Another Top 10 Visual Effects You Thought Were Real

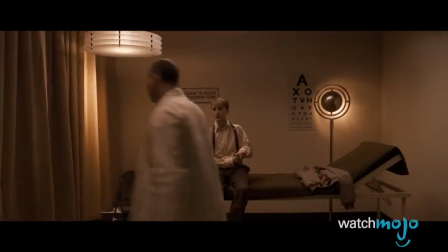(0:00)
This CGI sure had us fooled.
Just wait here.
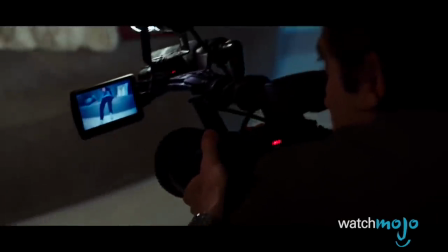(0:05)
Welcome to WatchMojo.com, and today we're counting down our picks for another top 10 visual effects you thought were real.
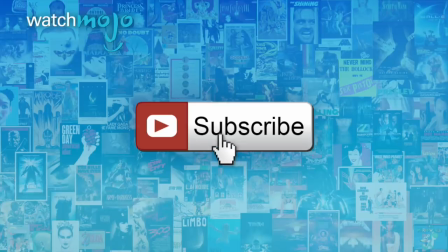(0:11) See?
Before we begin, we publish new videos every day, so be sure to subscribe for more great content.
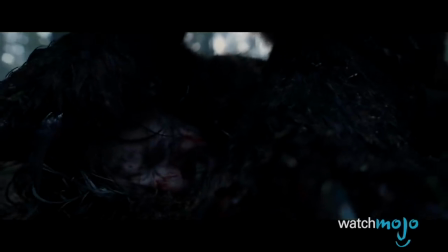(0:18)
For this list, we're looking at even more moments of visual wizardry that made us believe the magic.
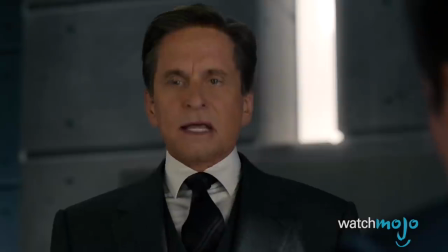(0:23)
Not all these examples of CGI are necessarily top-notch, but through careful editing and angles, they nonetheless manage to fool the average viewer.
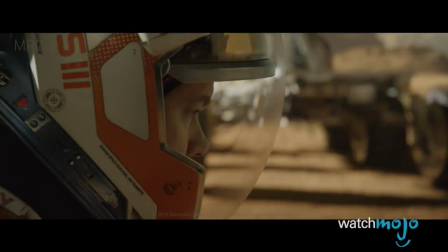(0:30)
If you didn't see an effect you thought should be here, be sure to check out our first video of the top 10 visual effects you thought were real.
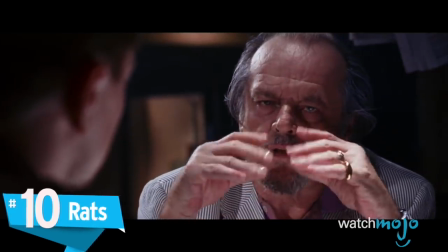(0:37)
Number 10. Rats, The Departed.
I got this rat, this annoying, key-eating f***ing rat.
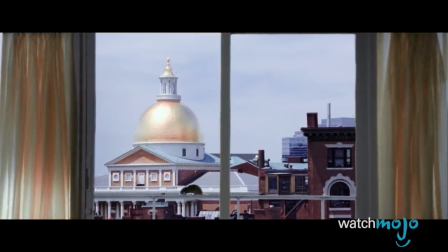(0:45)
Given the metaphorical rats playing both sides of the law in this crime drama, most viewers thought the actual on-screen rat was genuine.
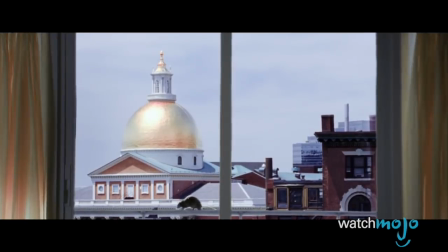(0:51)
Showing up right at the end of the film, our furry little friend runs across a windowsill. Amazingly lifelike in both the way it scurries and sniffs around, the look is uncanny.
Look, there is a rat in your unit. That is a fact, all right?
However, despite its realistic appearance, the rat is actually digital. While it's not clear whether the rat is a composite or completely CGI, the effect is the same.
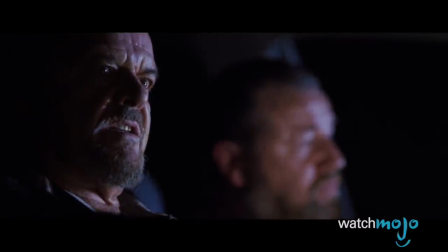(1:10)
Cleverly symbolizing the rats of the film over a gold backdrop, the shot is undeniably one of the film's best.
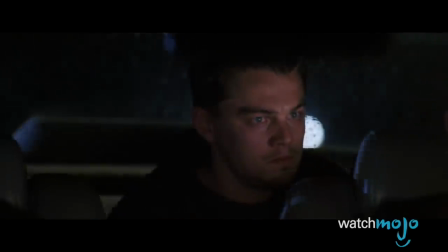(1:15) It's a nation of f***ing rats.
Number 9.
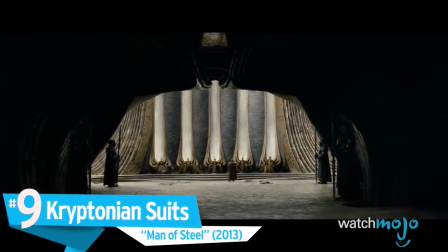(1:20)
Kryptonian Suits, Man of Steel.
I warned you. Harvesting the core was suicide.
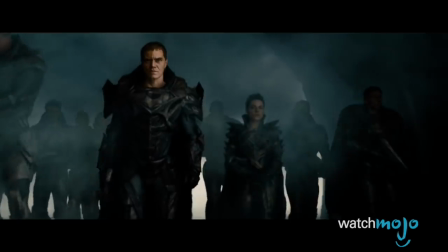(1:26)
Making these stylish Kryptonian suits fit Zack Snyder's brand of high-octane action was no small feat, but with a little CGI magic, they pulled it off.
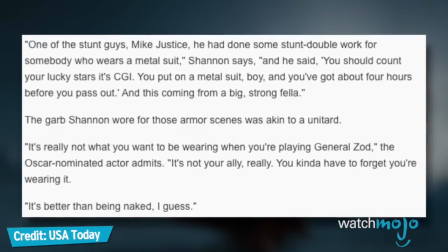(1:33)
In the opening scenes on Krypton, most of the intricately detailed costumes were real, but as Zod actor Michael Shannon explained,
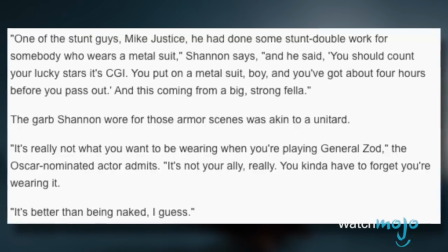(1:39)
these suits, which were made of a latex foam mix, were far too clunky for excessive movement.
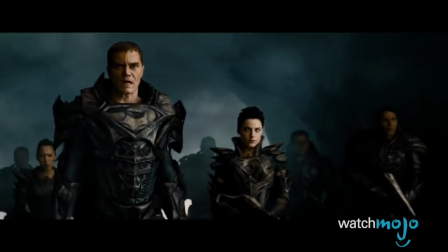(1:43) This council has been disbanded.
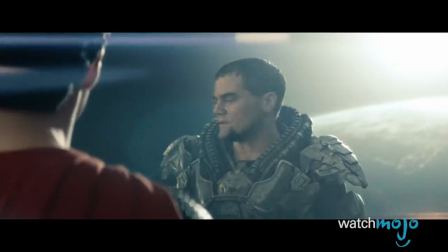(1:46)
To allow for the best possible performances, the Kryptonians were primarily filmed in mocap suits, so that their outfits could be digitally added in post-production.
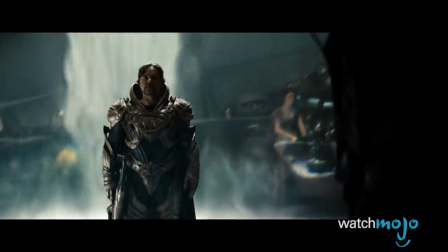(1:53)
The same goes for Henry Cavill. And yet, despite the abundance of CGI, few could fault the look of these costumes.
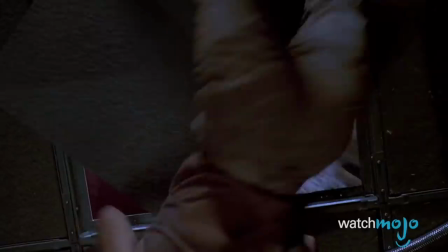(1:58) Nice suit, son.
Number 8. Lex's Face, Jurassic Park.
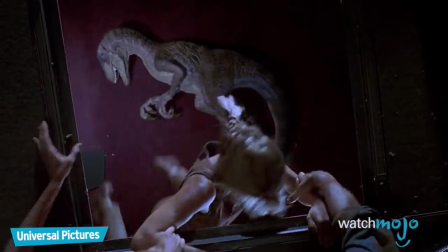(2:05)
In this classic sci-fi adventure thriller, a slip-up by a stunt double resulted in the need for a digital touch-up.
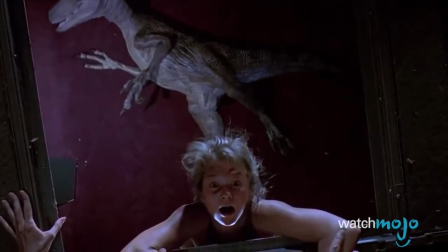(2:09)
Can you spot where? Few viewers can. In this harrowing scene, one of our young heroes, Lex, nearly falls victim to a raptor's gnashing teeth when she stumbles from a ventilation system.
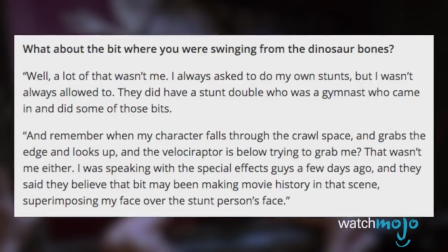(2:18)
Of course, for the actual fall, actress Ariana Richards was replaced by a stunt double, who accidentally looked up while swinging from the vent's edge.
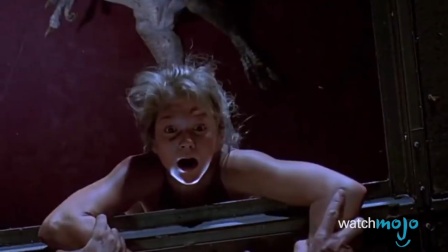(2:25)
Though this could have required costly reshoots, the VFX team was able to save it with an early digital face swap.
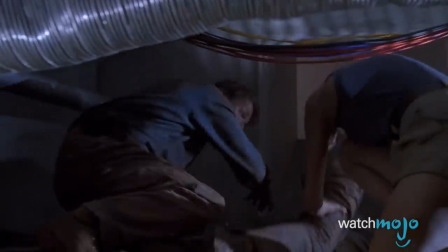(2:30)
Flashing by quickly, it's a minimal visual effect, but one that does the job.
Get moved!
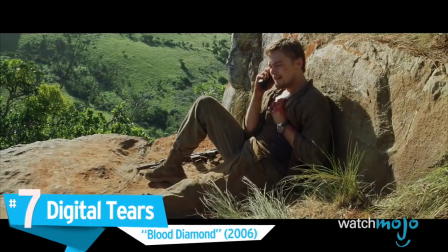(2:37)
Number 7. Digital Tears, Blood Diamond.
Thought I'd never call, huh?
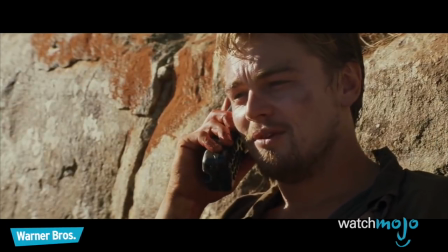(2:41)
In their heartbreaking final conversation, Maddie and Danny share a touching goodbye, which causes the former to shed a single tear.
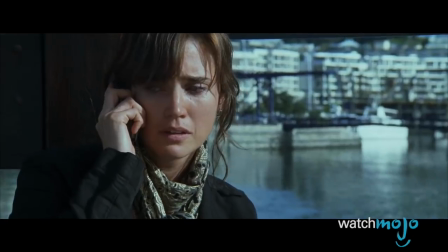(2:48)
The drop of liquid wasn't Jennifer Connelly's creation though, nor was it an old Hollywood staple, glycerin.
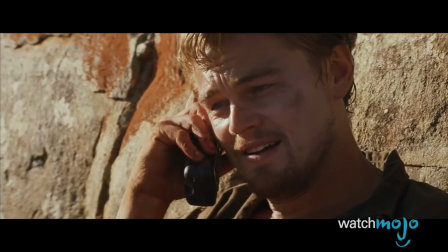(2:52)
The tear was something that director Ed Zwick decided to try out after the fact, so he digitally added it in post-production.
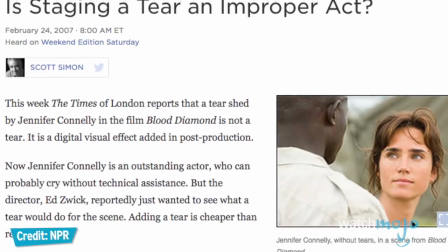(2:58)
His choice to keep it, however, stirred up a bit of controversy, as it caused many to question the appropriateness of using effects to alter the emotion of a performance.
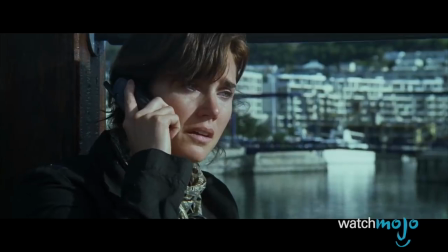(3:05)
Dirty trick or not, it undeniably added something to the scene, even if we as viewers didn't know it.
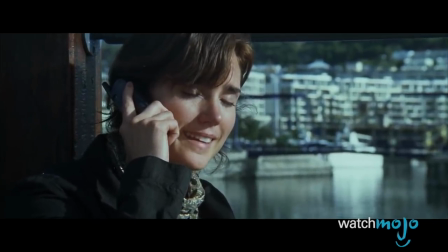(3:10) Yeah,
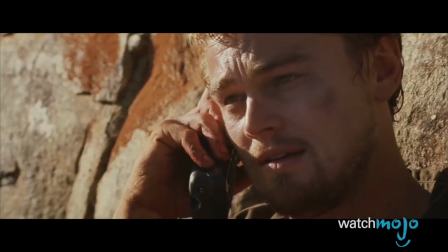(3:13) I'm really happy I met you too.
Number 6. Erasing the Scaffolding, American Hustle.
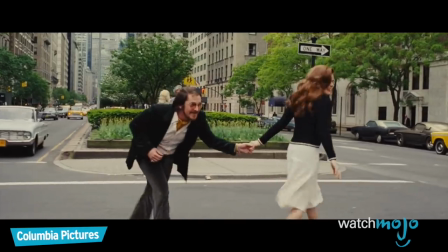(3:20) I got your number and what you're looking for.
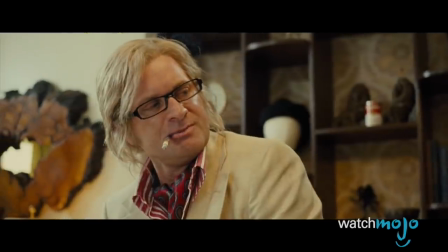(3:26)
Few would have thought it from the look of this film, but David O. Russell's American Hustle actually featured extensive VFX work.
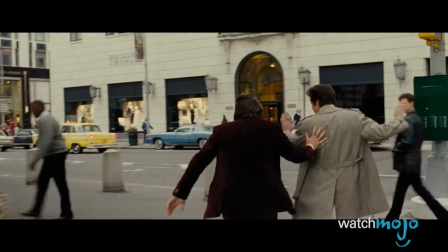(3:32)
Though it's a thoroughly grounded story, this period piece required roughly 600 visual effects in order to bring the 1970s to life.
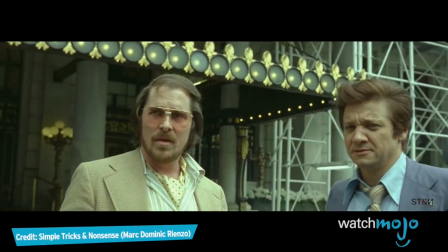(3:38)
The filmmaker is notorious for his attention to detail, and in this case, that meant carefully erasing details from the modern backdrops.
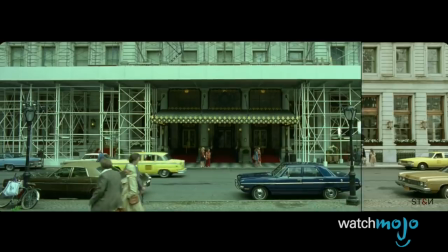(3:44)
To turn back the clock, scaffolding was removed from the famed Plaza Hotel in New York. The city skyline was adjusted and contemporary cars were edited out.
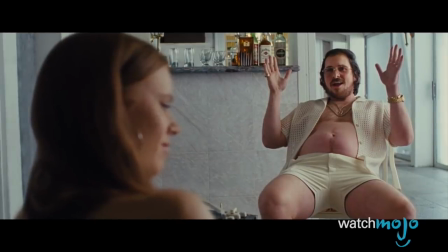(3:52)
Christian Bale's 60 extra pounds of flap, however, that was the real deal.
Who starts a song like that?
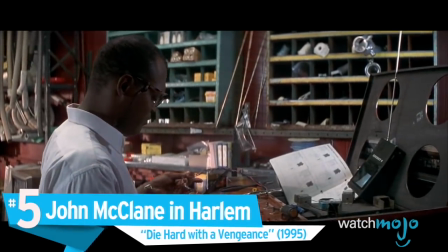(3:58)
Number 5. John McClane in Harlem, Die Hard with a Vengeance.
There's a white man standing in the street.
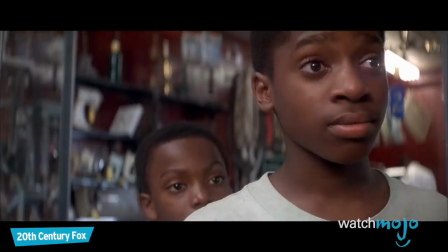(4:04) I seen one. Not like this.
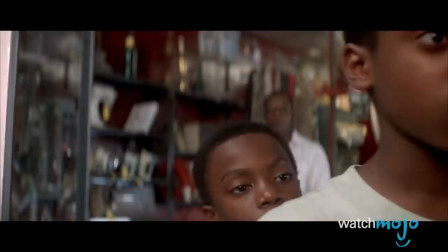(4:06)
In this sequel, when a terrorist forces hero John McClane to wear a racist phrase in the middle of Harlem, tensions run high.
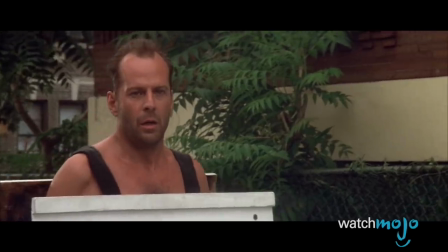(4:12)
Given that the scene was actually being shot in Harlem, the production was at risk of bringing the very same conflict to the real world.
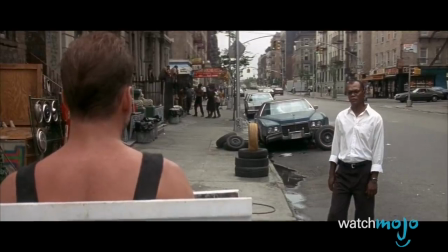(4:18)
Realizing that they might be putting Bruce Willis in danger and could potentially start a riot, producers decided to leave the sign blank while shooting.
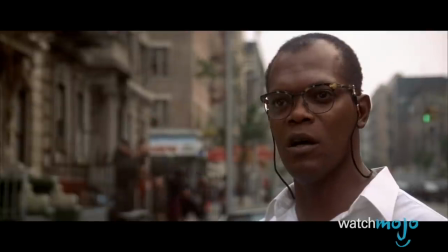(4:24) You having a nice day, sir? You feeling all right?
The infamous words were added to the sign in post-production, allowing the filmmakers to also avoid any controversy from the press.
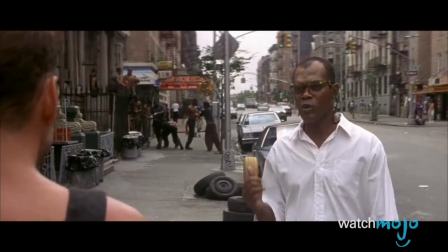(4:33)
Because the phrase was so dangerously offensive, some TV versions of the film later changed the sign to "I hate everybody."
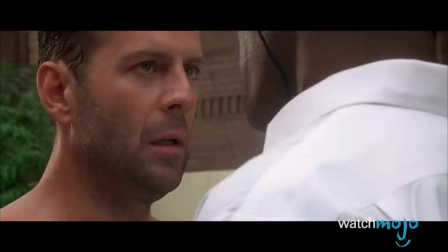(4:38) You are about to have a very bad day. Tell me about it. Number 4. What are you after? Camcorder Shots,
Nightcrawler.
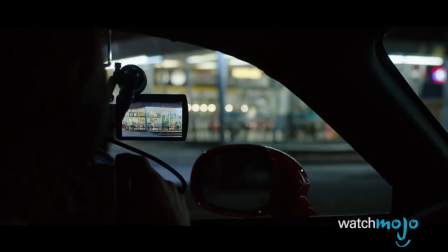(4:47) a camcorder, and a police scanner.
Director Dan Gilroy forces you in to lose twisted perspective by presenting the action in this thriller through a camera's monitor.
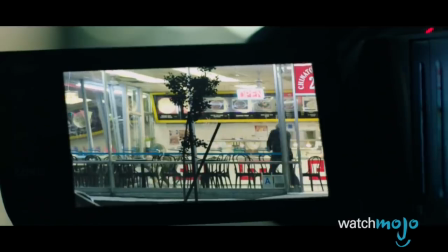(4:55)
Though he initially planned on shooting the action from multiple angles, the team quickly realized that viewfinders of the on-screen cameras made for a more unique presentation.
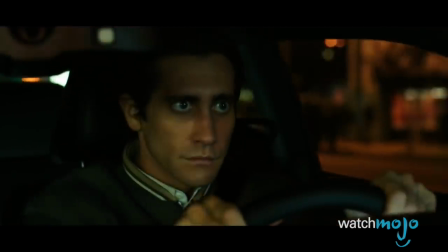(5:02)
Marrying handheld footage with more advanced cameras, the crew shot from Lou's point of view and, after selecting the best footage, had it digitally put onto the camcorder screens.
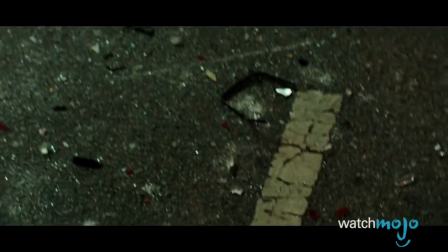(5:11) No matter what, keep shooting.
Thanks to some extensive degrading, the footage genuinely looked like it was shot on the same camera.
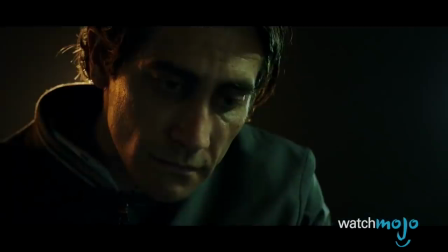(5:17)
More than just visually dynamic, this little trick made viewers feel complicit in Lou's sordid tale.
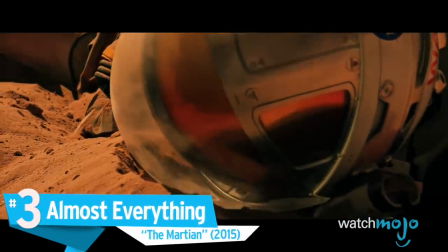(5:22)
Number 3. Almost everything. The Martian.
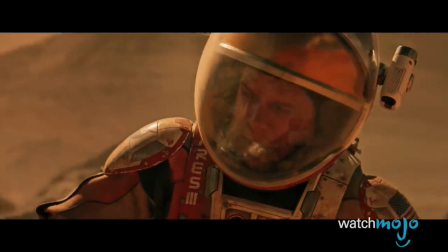(5:29)
Even though Ridley Scott didn't actually go to Mars for this interstellar feature, he decided to avoid most of Earth as well.
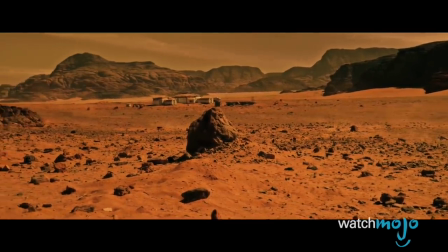(5:35)
While handfuls of shots were grabbed for reference from deserts in Jordan, the majority of the visuals were added in post.
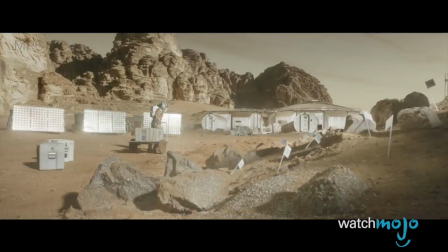(5:40)
So they could guarantee a controlled environment, most of the film was shot on a soundstage, with a massive green screen for the backgrounds.
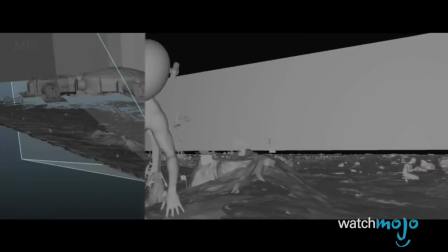(5:46)
The astronauts' visors proved to be the biggest issue, since they reflected the crew and the equipment.
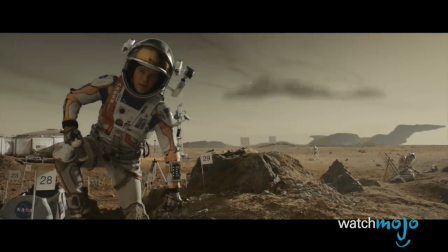(5:51)
So in some cases, they were replaced entirely with CGI visors and more Mars-appropriate reflections.
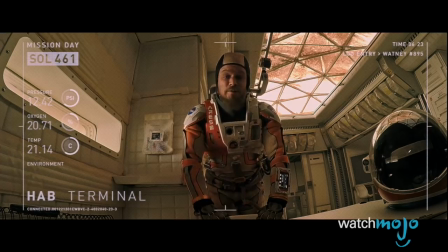(5:56)
With the detailed sets and the overall polish of the finished movie, they managed an interstellar illusion.
Mark Watney, space pirate.
Number 2. Leslie Mann naked.
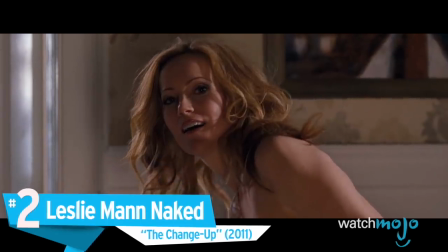(6:06)
The Change-Up.
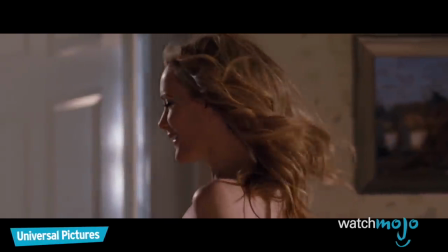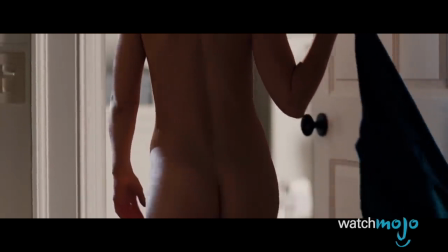(6:12)
Proving that even the human body isn't safe from touch-ups, Leslie Mann had her body updated for the sake of comedy.
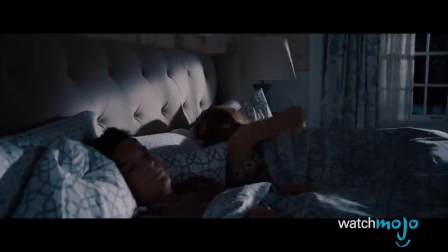(6:18)
Even though Mann has appeared topless in previous films, the actress's nude shots on the screen were, quote, enhanced with CGI.
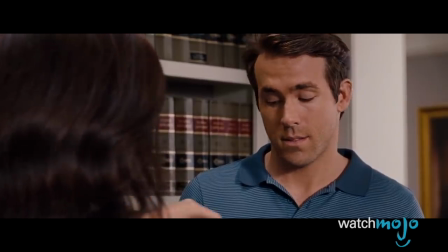(6:23)
While her co-star Olivia Wilde was given CGI nipples for modesty, Mann's breasts were actually enlarged to emphasize that she was nursing.
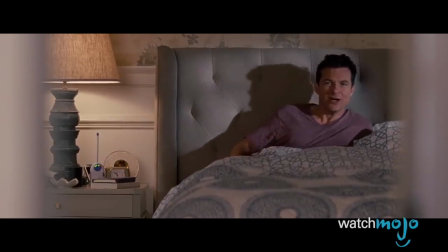(6:30)
Contrasting the slow-motion glory shots with Mann's digestive troubles, the excessive nudity made it all the more funny.
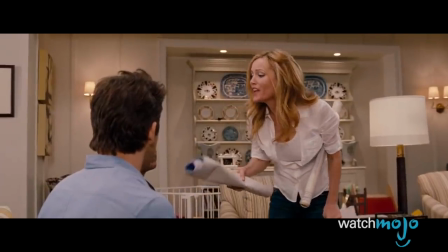(6:36) I need to cool it on the Thai food.
Mann kept the joke going even after filming, even telling reporters that growing her breasts was one of her strange talents.
But some people can do that, and I can. It's a strange talent I have.
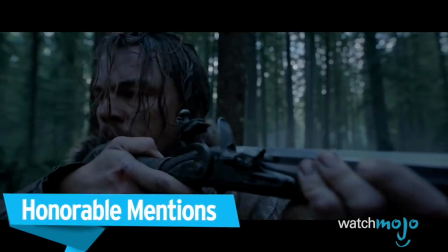(6:51)
Before we get to our top pick, here are a few honorable mentions.
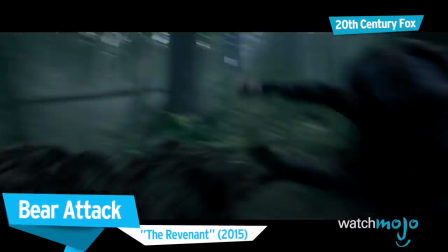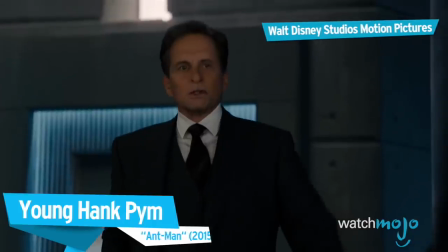(7:00) That wasn't so bad. That was penicillin. I took a detour through your defense lab.
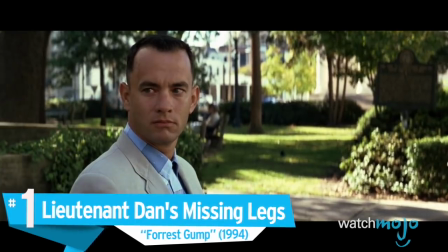(7:07)
Number 1. Lieutenant Dan's missing legs. Forrest Gump.
Would you like to see what Lieutenant Dan looks like?
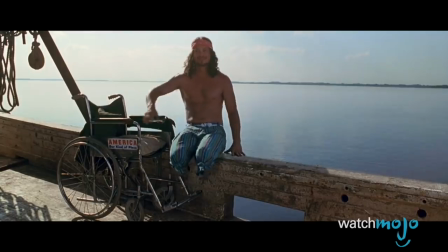(7:13)
Lieutenant Dan's painful transformation was a truly visceral one for viewers, and in 1994, audiences had no idea how they made his injuries look so real.
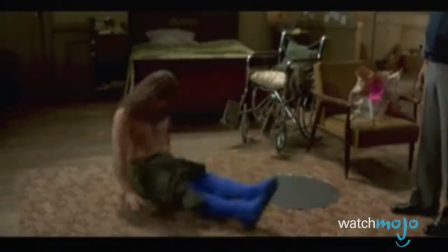(7:21)
The effects team covered Gary Sinise's legs with long blue socks so that they could edit them out of every shot.
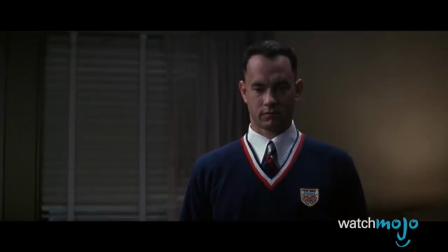(7:26)
Since Sinise's legs took up real space, holes were left in sets to be digitally covered later.
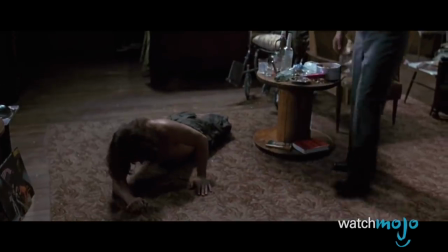(7:31)
Lieutenant Dan's stumps swung uninterrupted thanks to the clever design, whether off the boat or off the bed. By digitally adding a table in front of his legs in his apartment, they brought the audience even further into the illusion and created some truly seamless on-screen magic,
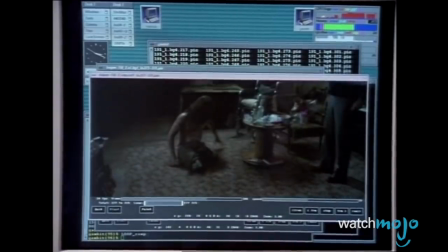(7:43)
all through the combination of practical and digital effects.
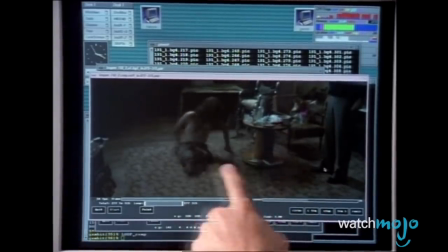(7:46)
So then the legs are painted out, and it just takes a little bit more away from the artificial quality of it.
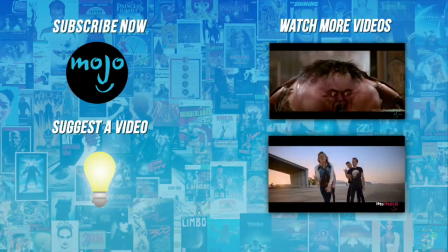(7:53)
Do you agree with our picks? Check out these other great clips from WatchMojo and subscribe for new videos every day.